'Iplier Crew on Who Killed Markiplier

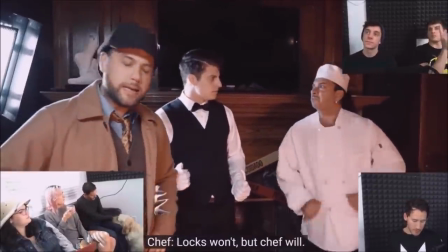3987s
That was a last minute adjustment.
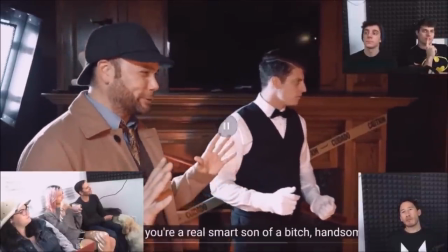Alright. I'm gonna be honest with you guys. You guys took the script I wrote way differently, and so did Mick.
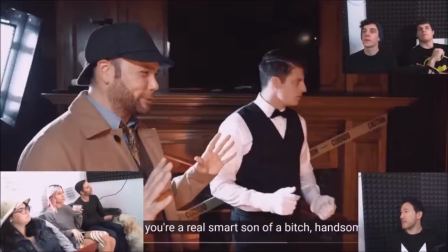4004s
Mm-hmm. I didn't have Mick talking to the butler in this line. The Mick was supposed to be talking to the viewer in this line, but then he took it as talking to the butler. I'm like, oh, that's way better. Yeah. That's way better. Because we get, like, this magical moment that Tyler broke at.
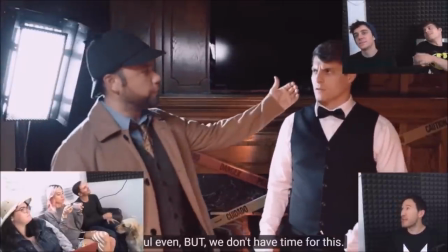4020s
The last time. You broke every other time. I broke twice. He broke once.
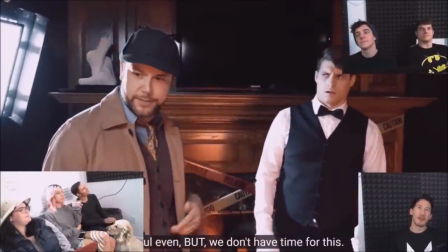4026s
It was such a long scene. It was so hard to shoot. It's right at the end of this take.
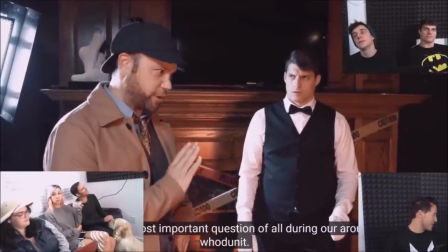4032s
Yeah. And we didn't have a convenient murder transition.
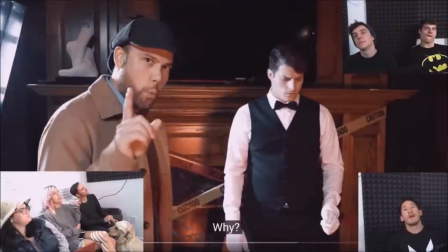4037s
Being laggy, he has it on half speed. Huh? People think it's laggy.
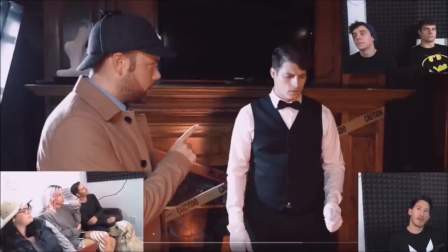4042s
Oh, no, wow. Yeah, it's half speed, yeah. So this next sequence is where Mick, again, is the biggest hero.
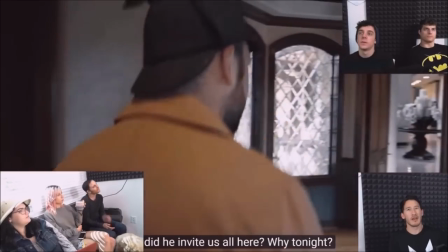4049s
This is all one take. This was so much fun to film with him. Yeah. Me and Mick having a nice stroll together.
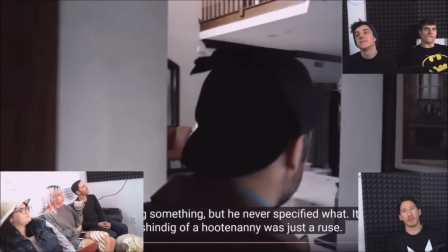4058s
Yeah. Oh, magical.
Why did he invite us? We're celebrating something, but he never specified what.
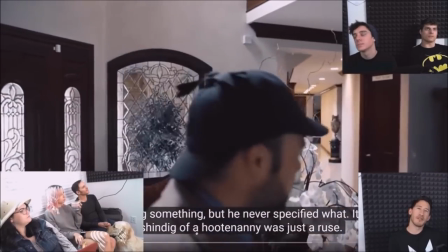4063s Inviting everyone here... It almost as if the shindig of a hootenanny was just a ruse.
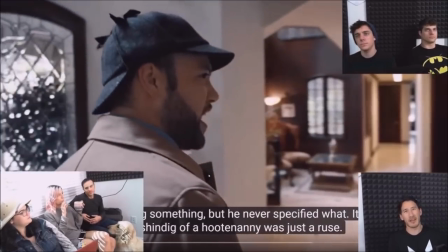4069s
Mm. This is not, like, they called him here for a reason, not to his own.
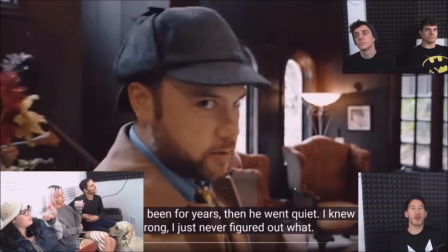4076s Mark was my friend, had been for years. Then he went quiet. I knew something was wrong, I just never figured out what.
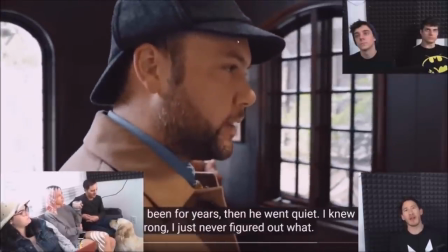4083s
So they, like, the detective and Mark have been friends for a long time. Then he went quiet. Like, he had been estranged about the same time that Mark and Mark,
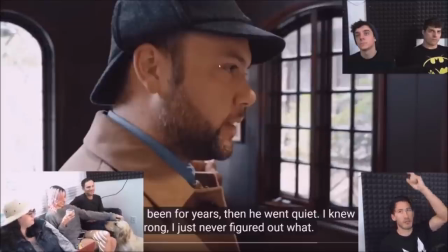4097s
Damian, and the Colonel all, like, broke their friendship. He lost contact with Mick as well. Then suddenly brought back, as in accordance with the security footage, only 4 days prior to investigate the people of the house.
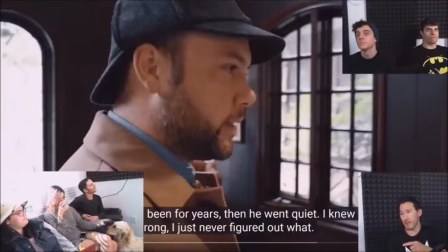4113s
But the people of the house, besides the butler, have already been there. So he's just doing that to keep up appearances.
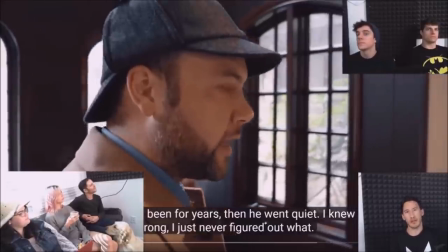4118s
Because of what Mark wants. We'll get to that later.
Okay, never figured out what, guess I never will.
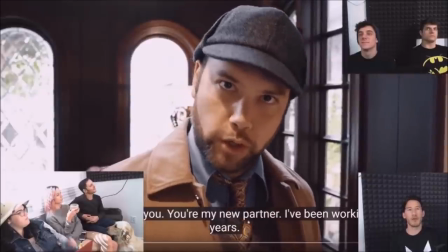4126s
Oh, boo-hoo, he said. Okay.
Look, you're my new partner. I've been working with, not them, him, for years.
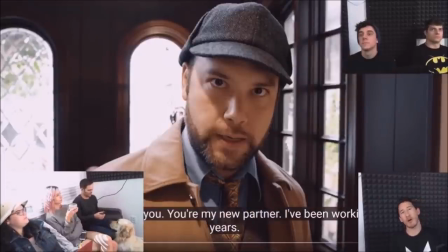4133s
We've been working with Mark for years. So Mark has always hired this detective to look into people that he needs to look into. That's where their friendship started. And then when they went dark, he stopped hiring him, stopped talking to him, stopped hanging out with him, whatever that is.
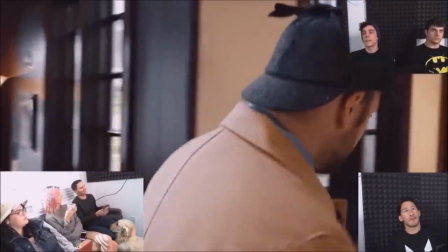4148s
That's that thing. All this right. is also the longest take to actually kind of see the layout of the place.
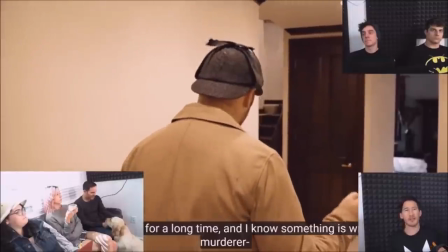4156s
Yeah. We had this intentionally long, winding walk throughout this house because
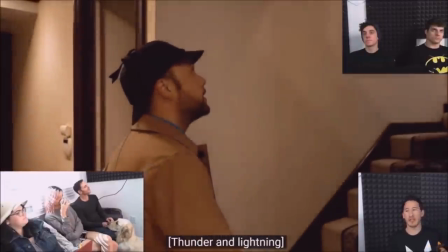4162s
it was convenient to give you, the viewer, a sense of the whole place
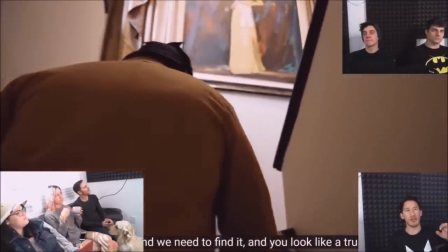4169s
from top to bottom without getting too, so that you would know when things were weird.
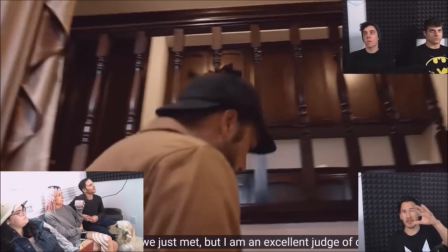4176s
So this is in the second episode intentionally. Like, this is where you can see the whole place.
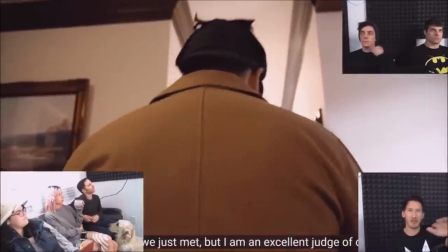4181s
You walk from one end to the other, specifically just to give you a view of the house so that you can tell when something's a little fucky.
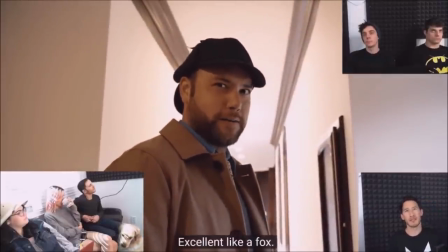4188s
So, and this is, makes so funny. Good, wink.
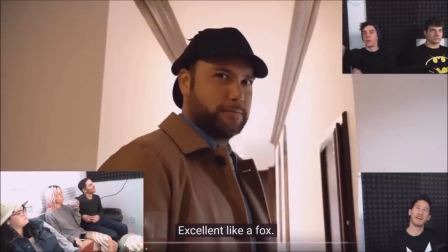4193s
Okay, good solid wink. Pay yep. attention to that wink. Yep. It's a yep. fantastic wink.
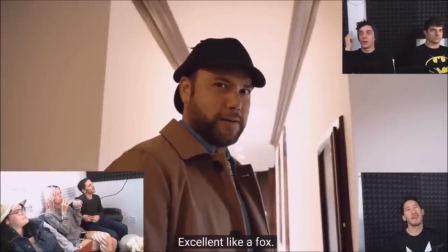4198s
That's a solid wink, for wait. Sure. Keep that in your mind. Keep that in your mind. And oh, dang.
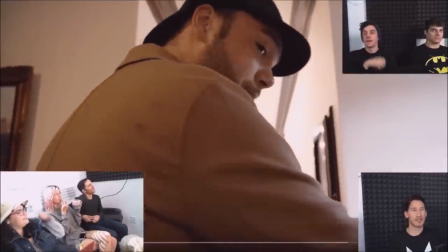4203s
Let me put, I gotta slow that down. And...
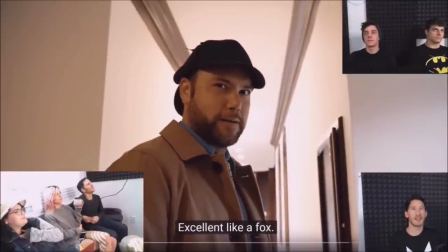4208s
Here it comes. And get ready for it. Here it comes. And there it is.
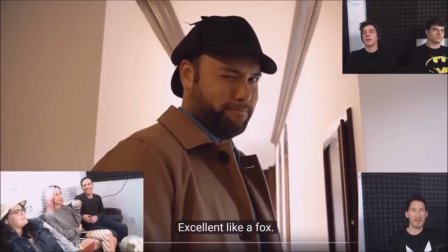4214s
All right. Keep that in your solid. Mind. Keep that in your mind. Keep that in your mind. All right, cool. All right, wait. Hang on. Let me get back to that. Okay, here we go. Here we go.
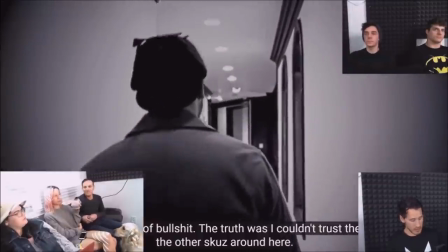4226s
Okay, this so. This is one of the first bits that we wrote. Yeah. Was this of like having a detective character.
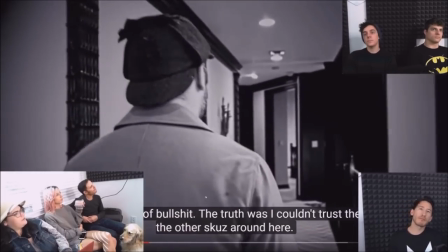4232s
Where, like, you can't see their face, so it could be just, like, narration.